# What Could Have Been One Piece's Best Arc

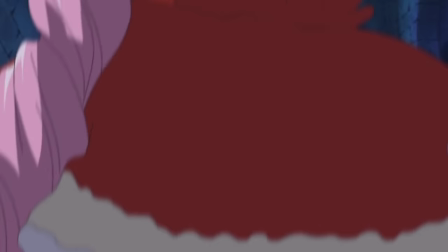497s
And following this, we once again have some peak One Piece with Usopp versus Perona.
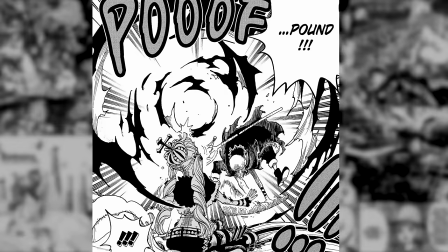503s
I already talked about why the moment where he uses the 10-ton hammer is so good in my last video.
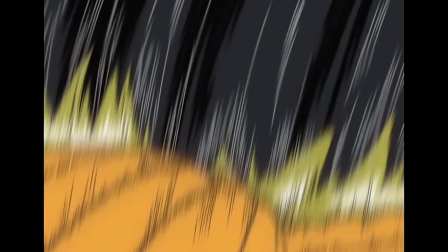508s
It's mainly because the audience were aware of the fact that he has the hammer,
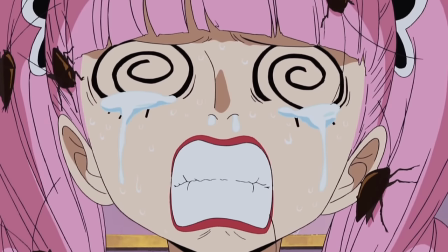512s
and also because the other characters in the show that see it for the first time won't necessarily know it's fake.
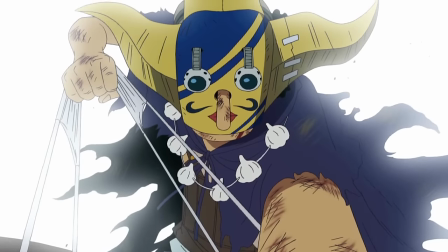518s
But I also love this fight because it shows that Usopp is able to overcome his fear if his friend's safety is on the line.
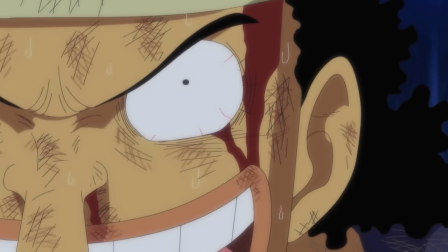524s
Him being the one to scare Perona instead of the other way around is such a good twist. It's also got a ton of funny moments.
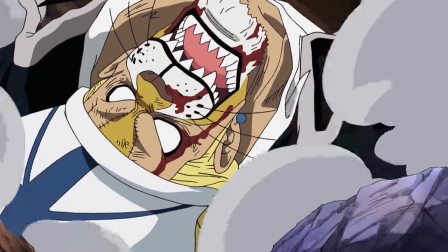530s
This is easily Usopp's best fight in the entire story. And following this, we have a bit of controversy because of Sanji.
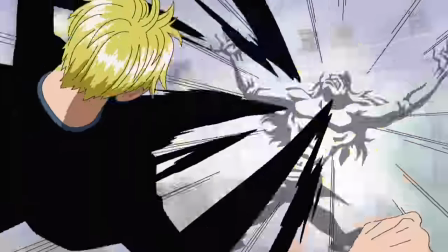537s
This fight is often looked at as pretty bad because Sanji ends up looking like a creep.
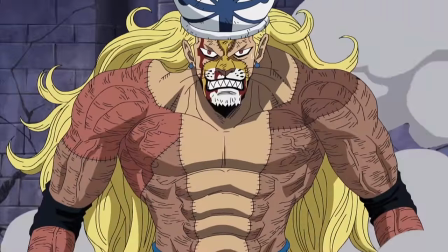543s
It turns out the reason Sanji was so angry at this invisible dude, or at least a big reason as to why,
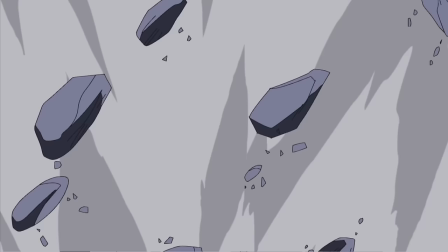549s
is because he really wanted to eat the devil fruit that makes you invisible because he wanted to use it to peep at women.
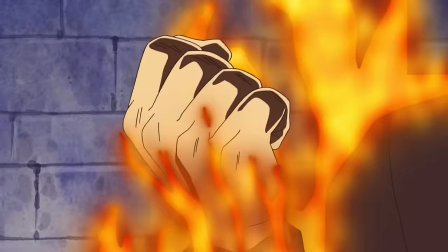556s
Is this nigga serious? Now, I think there's two ways of looking at this. On one hand, I think it's clear that this is entirely supposed to be a joke.
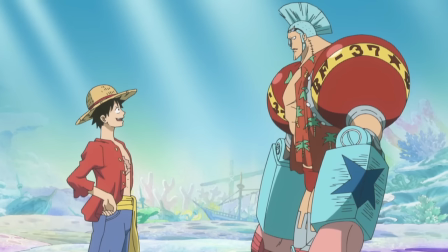564s
You know how sometimes Luffy will say something so unbelievably stupid that you're just kind of shocked at how dumb it is?
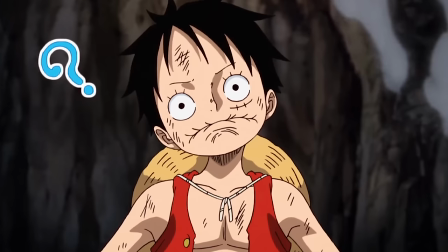571s
Like, Luffy is dumb, but he's not that dumb,
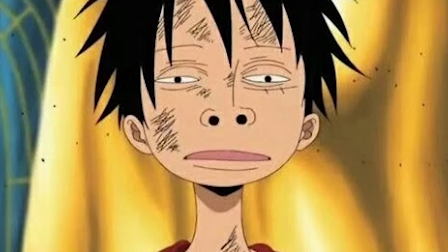574s
and it's clear that Oda will sometimes exaggerate how stupid he is for the sake of a joke, even though he isn't actually that dumb.
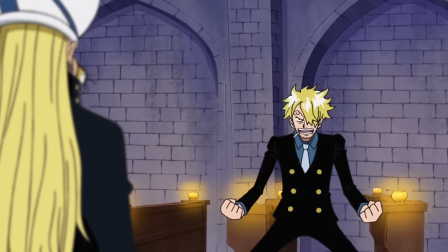581s
And I think that's what happens here with Sanji.
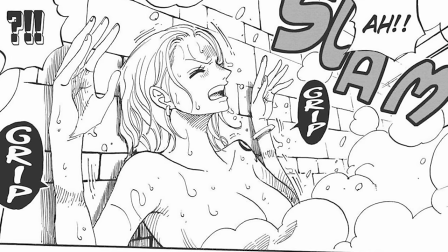583s
Like, it's clear that Sanji is upset that Absalom did what he did to Nami, but for the sake of a joke, Oda exaggerates Sanji's perverted nature.
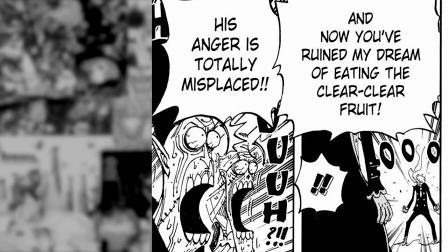591s
The other characters in this room even acknowledges this, saying how his anger is misplaced, almost like it's breaking the fourth wall to tell us that this was just a joke.
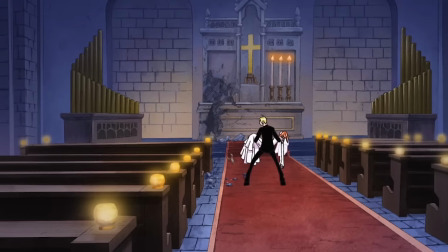599s
I think this is a perfectly fine way of looking at it, especially because I actually think the jokes are pretty funny.
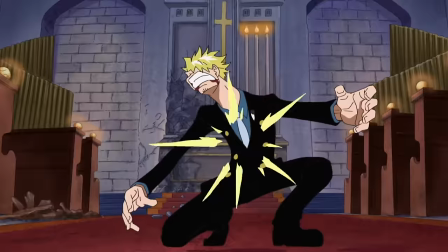604s
But the other way of looking at it is that this joke didn't need to happen at all,
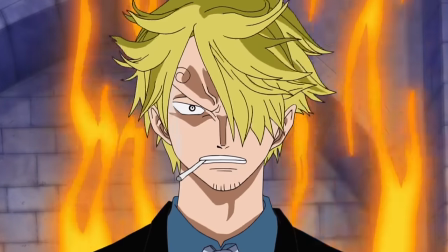608s
and it could have been a cool character moment for Sanji that was ruined for the sake of a joke.
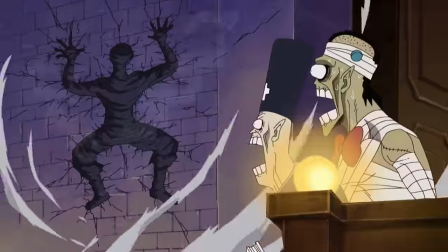613s
I think this is also a fair way of looking at it. Honestly, I don't really mind this gag at all and thought it was really funny.
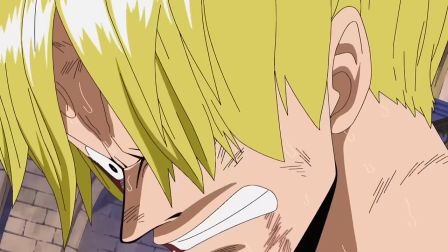619s
We could have had a nice character moment for Sanji, I suppose, but I don't really know if it was needed,
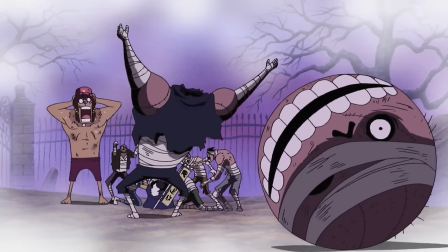624s
and considering this has been an arc that has been a lot more comedic than the others, I think this approach worked well.
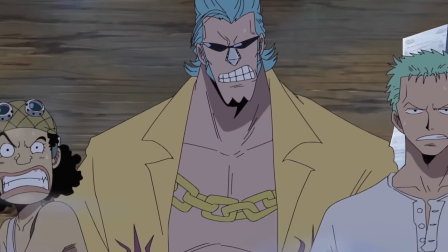630s
Now, once again, the portion of the story I've talked about so far has been peak One Piece, aside from a small issue.
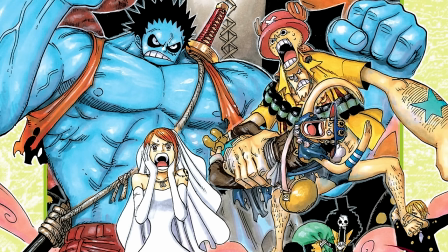636s
Knowing what happens at the end of this arc, you'd think that this would be one of the best arcs in One Piece.
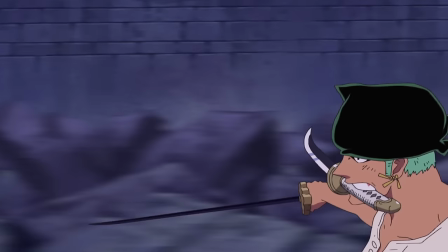641s
And so far, it's en route to be that. But unfortunately, this is where the arc takes a big turn for the worse.
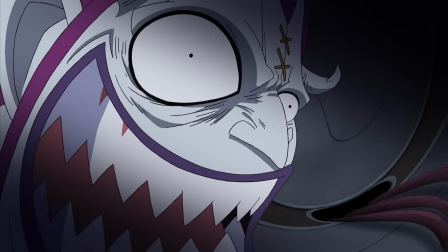648s
And the main reason for that is the antagonists. I think the villains so far have been pretty good.
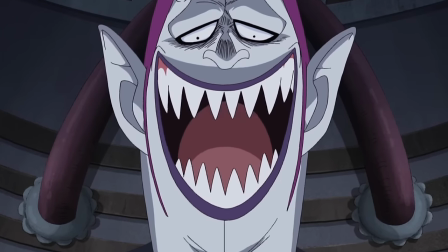654s
But when it comes to the main villains of the arc itself, they really suck.
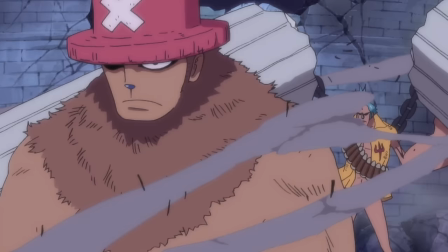659s
I think it's cool to see the Straw Hats all fight together against a strong opponent without Luffy, but Orce is just the most boring opponent.
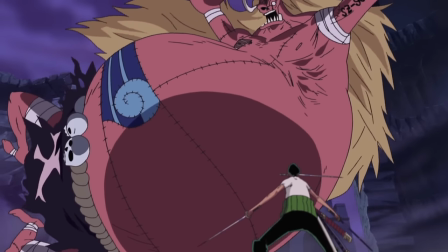667s
He has Luffy's personality, but aside from that, there's nothing to him aside from him being a big strong monster.
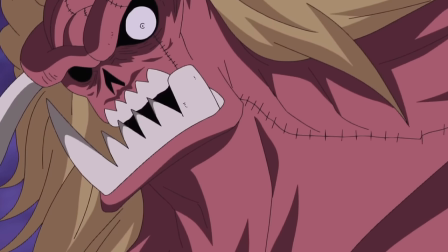674s
So much so that I don't even have any more to say about him. He's just boring.
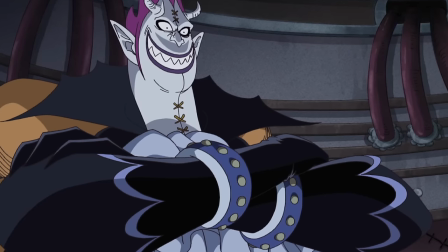678s
And then we have Moria, who we really don't know anything about aside from the fact that he's evil for some reason.
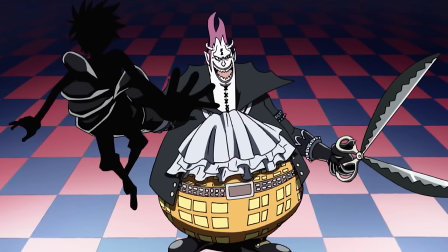685s
Whatever subtleties his character might have are never really a factor in the story.
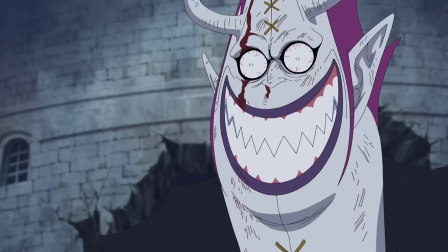690s
His motivations and personality are either bland or non-existent, and it doesn't help that his devil fruit powers is just the most bullshit thing ever.
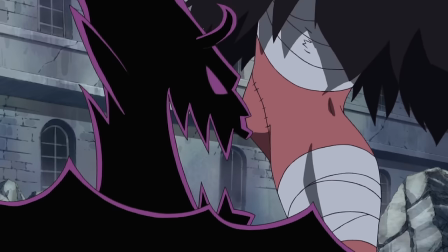699s
He just pulls different moves and attacks out of his ass, and it feels really cheap because we have no way of knowing what will defeat him.
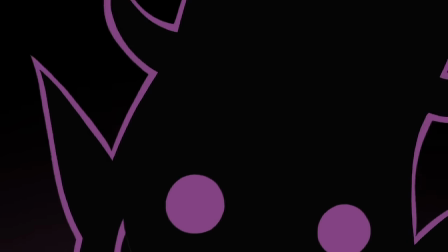707s
Whenever the Straw Hats try to outsmart him, he just does some bullshit that completely nullifies their efforts.
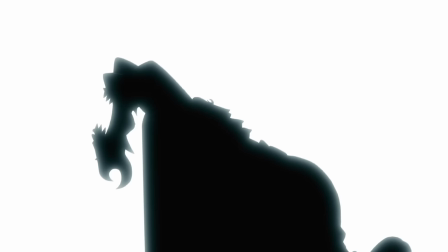713s
Like when Robin catches him and breaks his neck, only for Moria to switch places with his shadow?
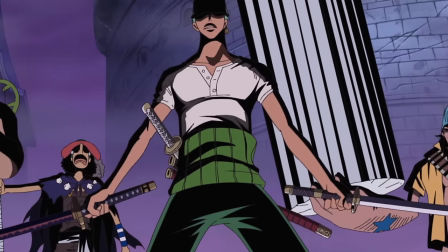718s
Like, when could he do that? I still think the Straw Hats are incredibly fun to watch here, but their dancing partners just suck.
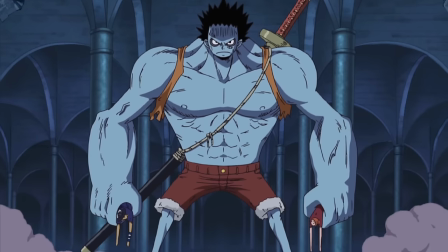727s
And to combat Moria, we have Zombie Luffy. Yes, this is real.
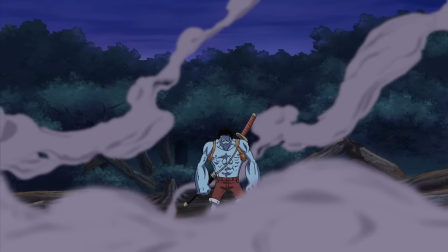732s
I actually really like Luffy turning into Zombie Hulk, I'm not gonna lie. It's pretty funny and kinda awesome.
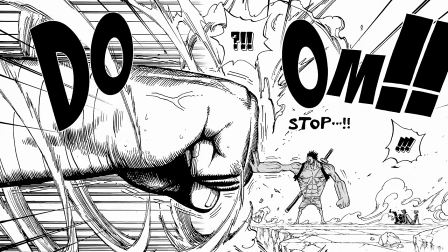739s
The panel where he stops Orce's hand is just so cool.